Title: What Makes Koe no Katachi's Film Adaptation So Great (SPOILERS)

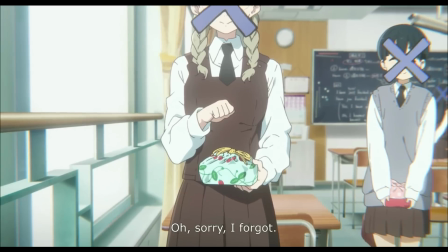4:04 like when he's looking at the at at kawaii or whatever her name is and the camera's out of focus it's kind of breaking the rule of thirds
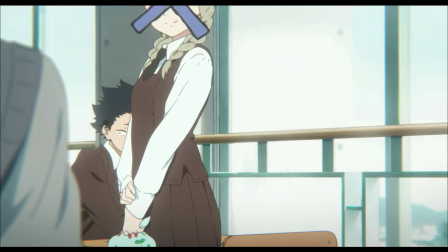4:11 and that's brilliant because it feels wrong it's wrong for him he's not looking at her he doesn't look at people's eyes when he talks to them
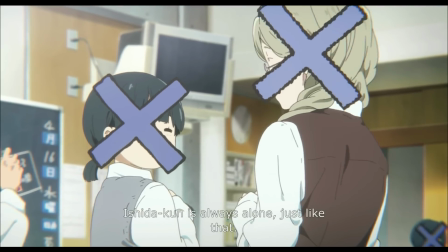4:18 he doesn't look up at their faces he looks down and away from them because he doesn't want to talk to them he's afraid this
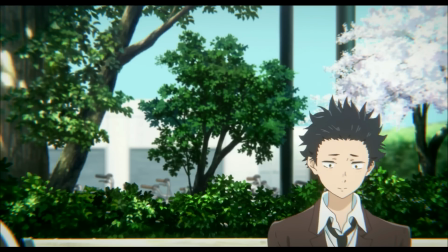4:26 movie does a phenomenal job just a phenomenal job of showing social anxiety and how much that can affect a person.
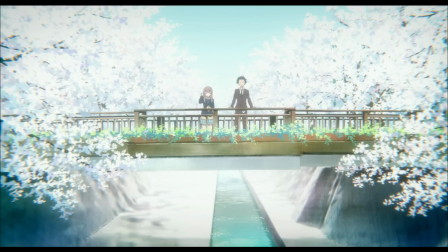4:34 And for people who have struggled with social anxiety,
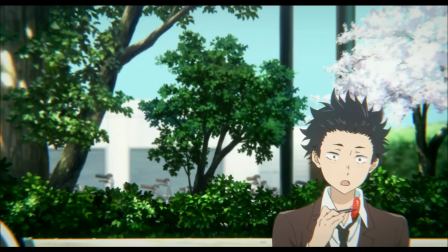4:38 I'm sure that this movie just resonated with them very deeply and probably more deeply than the manga did because I can't think of...
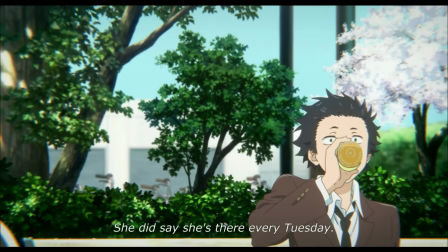4:46 The manga did a great job in its construction, in its setup, in the way it ordered its events.
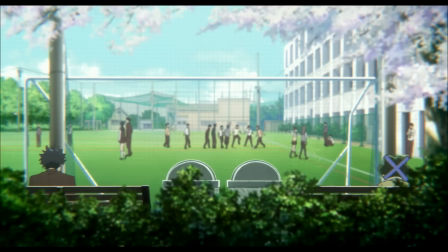4:51 Its structure was built around this anxiety being important and it really hit because of the structure. But if I'm being honest,
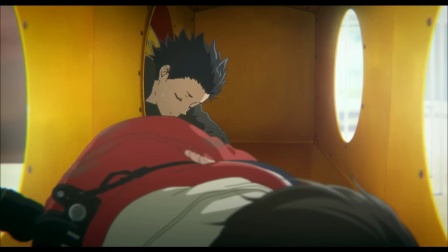4:58 the presentation of it was not nearly as strong because you couldn't have the audio playing you couldn't
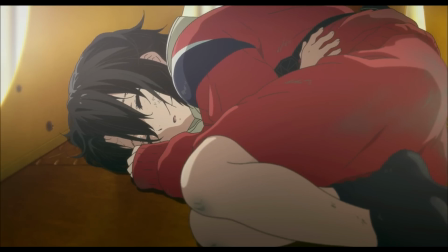5:03 have the soundtrack going you couldn't have um it didn't have quite the same types of shot compositions
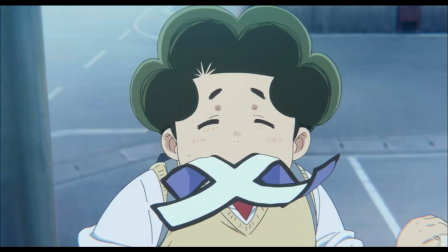5:08 tomohiro is better in the movie than he
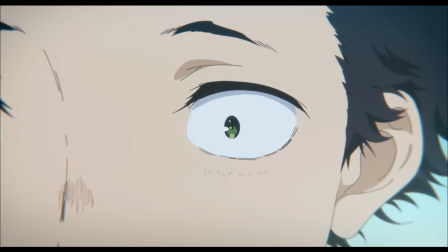5:13 was in the manga but hands down having the comedic timing that they have the
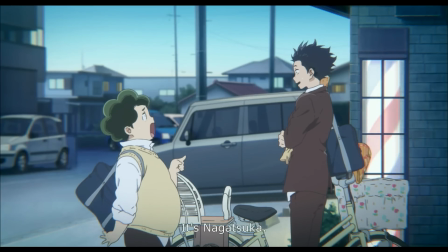5:18 just the way he moves his little quirks the way he speaks it all lines up so perfectly the way he's
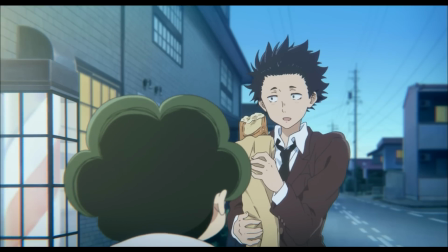5:23 animated it's fantastic he has so much more character the movie
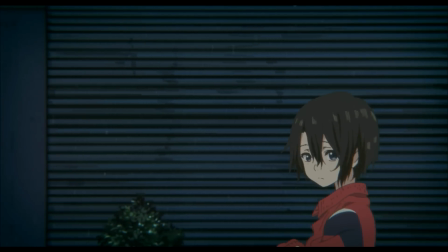5:28 also handles yuzuru really well with her semi-monitone tough guy voice her blank stare and how it just is just staring
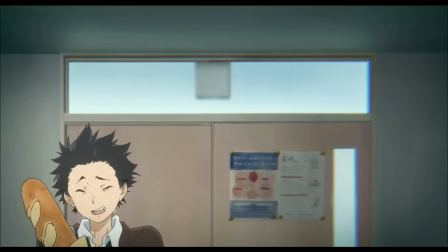5:39 at Shoya like she wants to punch him in the face whenever he appears to talk to Shokua towards
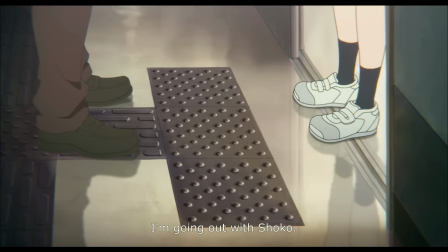5:43 more of the beginning of the film their interactions really do bring a lot
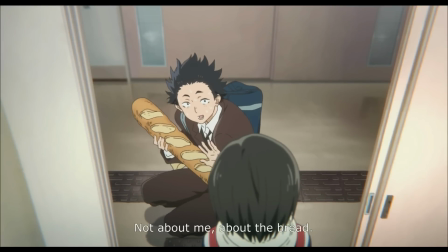5:48 of light to who Shoya is and who he has become and the way that others are going to constantly judge him for what he's done in the
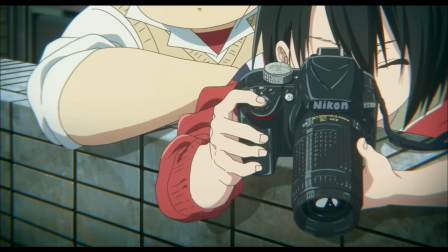5:54 past and how hard it's going to be to change and that's not unreasonable of her it makes sense for her character to be wary of him
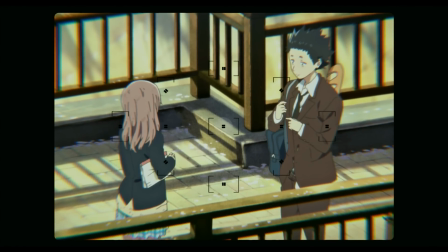6:00 and as they grow closer it really helps bring home that Shoyette is growing and
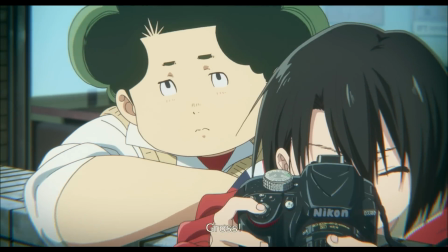6:05 it's also the user who's growing because she's going okay well people do change people do
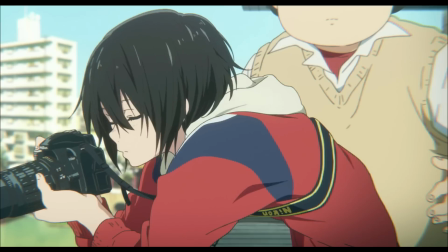6:09 get better people improve and just
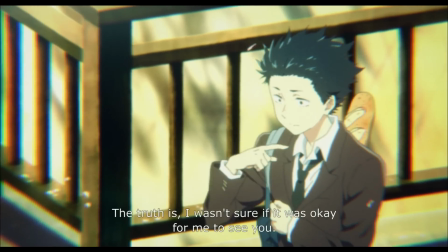6:14 the way that they interact and the way that it shows how selfless he's become in a dumb
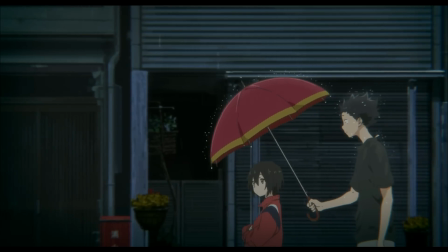6:19 way not a good way he'll hold the umbrella out over her before he'll hold it over himself
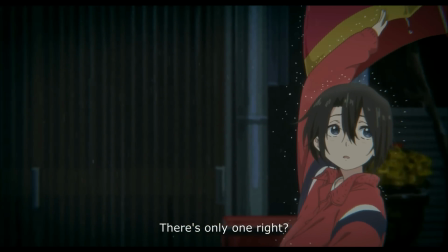6:23 he won't act angry when he realizes is that she's the one who put up his picture online of him jumping off the bridge.
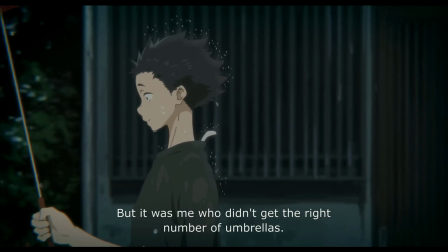6:28 He calls himself a horrible human being to her, all fairly frequently,
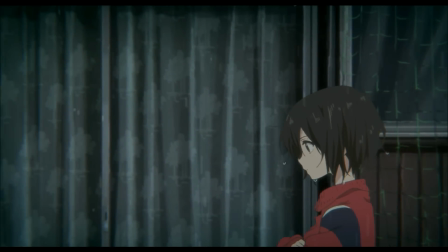6:33 and the way he apologizes after being slapped by her mom for no good reason.
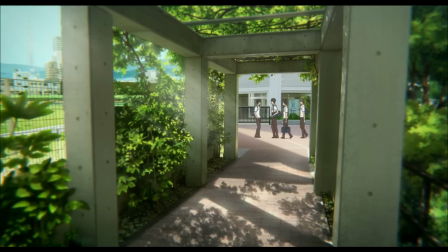6:40 Then there's the eyebrow guy, who I would say I was the most disappointed with as far as his characterization is concerned.
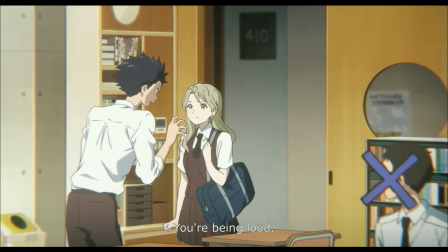6:47 Satoshi, his name was. By nature of them cutting out the movie subplot, most of his stuff is gone.
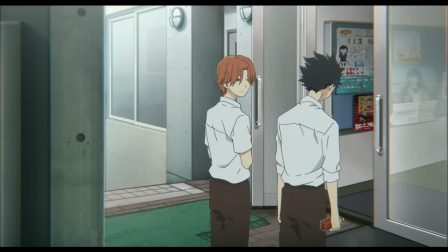6:53 But he is still in the movie. and his disdain for bullies is still shown enough that it can affect Shoya, so I understand why they kept him in, because they kept that part in.
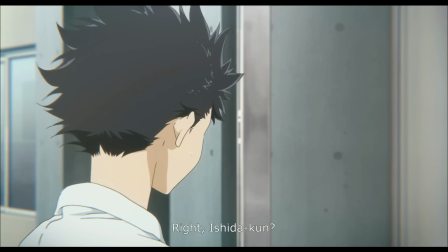7:04 They kept it in where he says that he hates bullies, that he can't stand people like that, and it still works as far as Shoya's mindset,
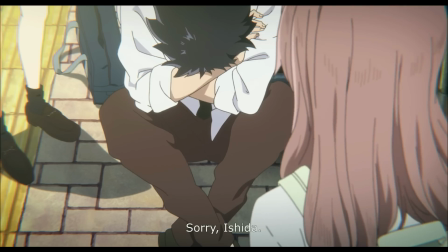7:10 where now he's nervous and afraid, and it speeds up the breaking down of the relationships.
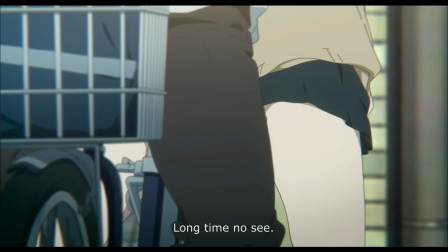7:15 Without him in there, that wouldn't really happen. And then there's Ueno,
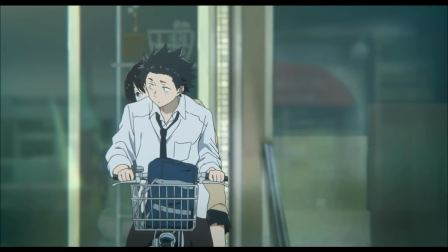7:22 and they did a good job making her about as hateable as possible,
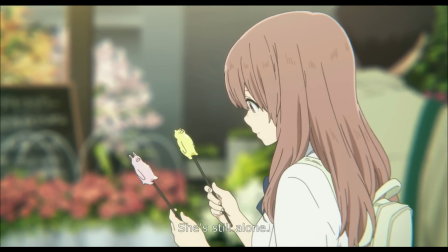7:25 everything about her embodied obnoxious people from middle school high school just
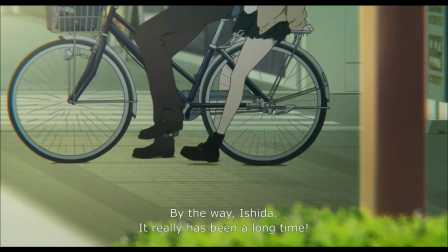7:31 everything about her they got that perfectly but I could not stand her in any simple way at all by the end of the long at least there was some sort of redeeming factor to her I guess but in this she is just
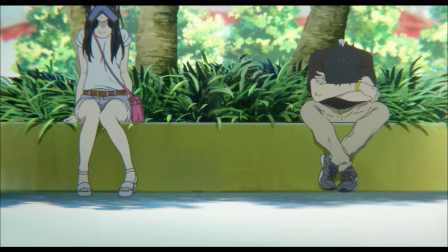7:43 horrible and childish but I respect that because they need her here
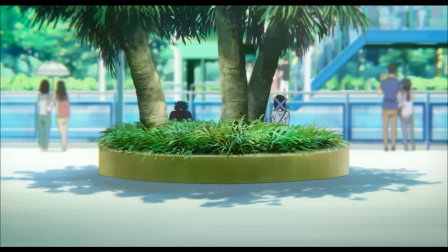7:49 to serve as a counterpoint to Shoya because having her here where she hasn't really changed shows how hard it is for him to change
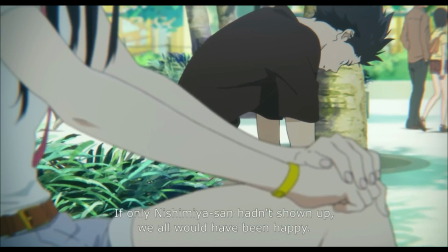7:56 and show that it's not just an automatic change. He needs to work at it. He needs to grow. He needs to build himself back up.
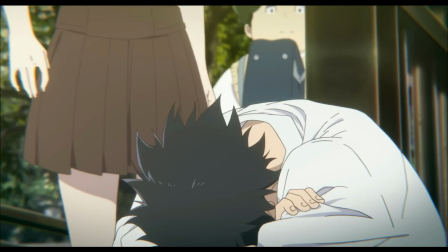8:02 And if he gives up, he's like her. He's gonna be like her again. All these friendships are really used for the purpose of showing Shoya's mentality.